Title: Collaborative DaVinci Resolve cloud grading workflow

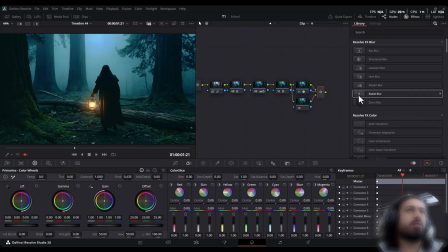4:07 Something that can give a sense of mystery here is a kind of radial feeling, or vignette. I prefer the radial one. It creates a sense of suspense. Let's go to the mask section. In the mask section, we work on creating it.
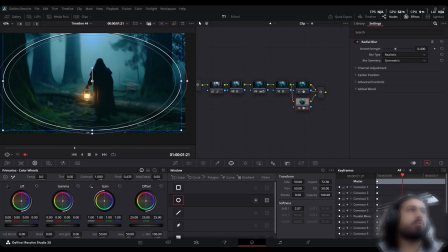4:26 Adjust it to the angle I want and move this part as well. I carefully apply it, and with this beautiful effect, we further enhance that wonderful feeling. Now let's move on to the next layer.
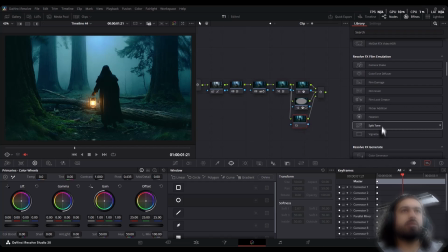4:46 I'm going to add another effect. With this next effect, we can easily create a film look. as much as we need, and in the next step I want to decide whether to use ray lateral lens refraction as well. It gives a certain feeling.
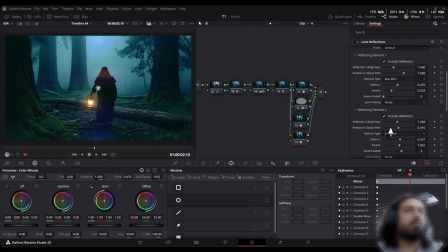5:06 Next, in the video we can adjust it a bit.
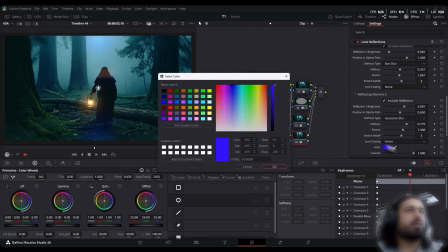5:11 We can control it and make this color more vibrant, so we need to take it over there.
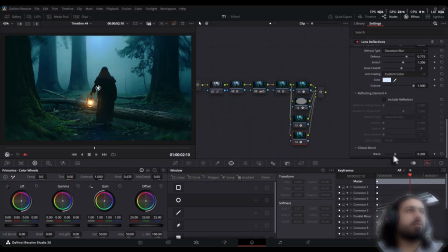5:20 Here we carefully apply it, and I start to get a bit of that familiar feeling. Then, with the next effect, I gradually create a sense of depth, making the result feel richer and more layered. We really need to keep this, and we can actually have it.
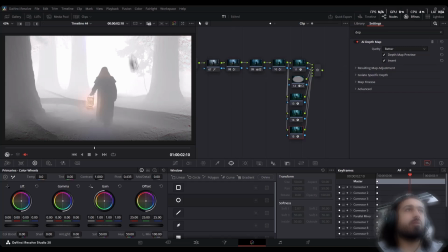5:40 I move this and create a blurry effect, so we can apply it to our background. We can decide where to allow it, control how far it goes, which images it covers, and if we don't want it in certain parts, we can exclude them.
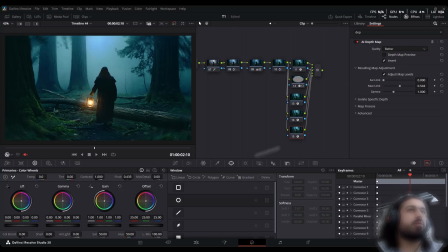5:56 Okay, the blurry effect we're using is working, and we can set its mode to screen, so it stands out more. Then, with a bug or adjustment, we can change its color. For example, I can give it a greenish feel.
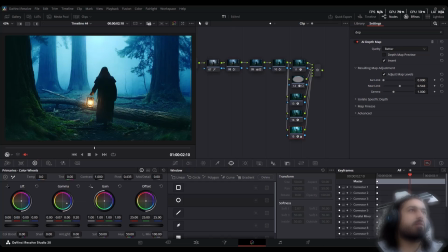6:14 Or the feeling of blue is no different, and we can give you any color we like. I prefer green here. There is a certain amount of green. I like lilac. Look at these lilacs. We can control their intensity.
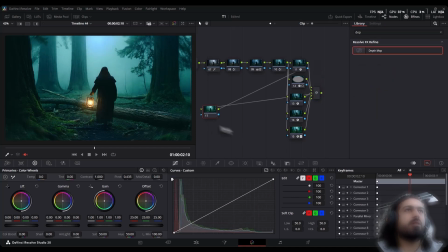6:32 This was enough to upset the system, and I entered without any hesitation. I'll do some contrast work for you. Still. In the input layer, I can use a color.
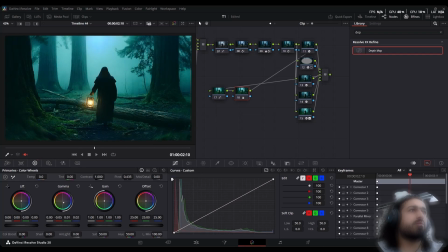6:46 Now, whatever color I have in mind here, its intensity was high. You don't know this.
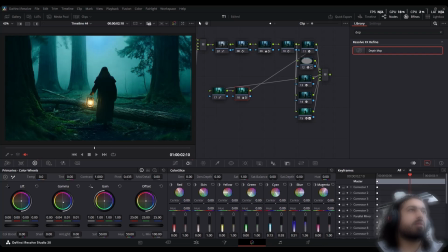It's out of my hands. In the next step, the last filter I need to activate is the film look.
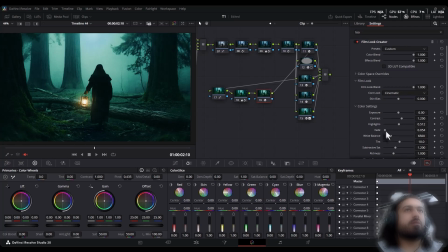7:21 And here I have the highlights, fill, and white balance. Let's see what we get here. The best result is with the same method. There's a story, amen, from green. No, it can be much more as well. We'll check the work until we finalize the video.
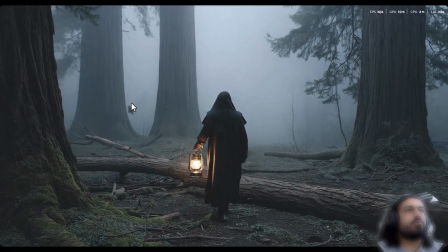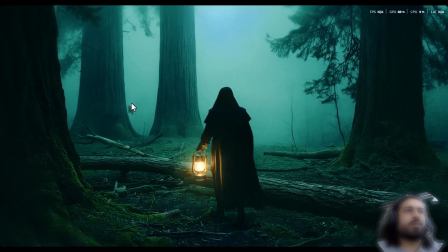7:47 Thank you for being with me until the end. I appreciate it, and I hope you have a great day.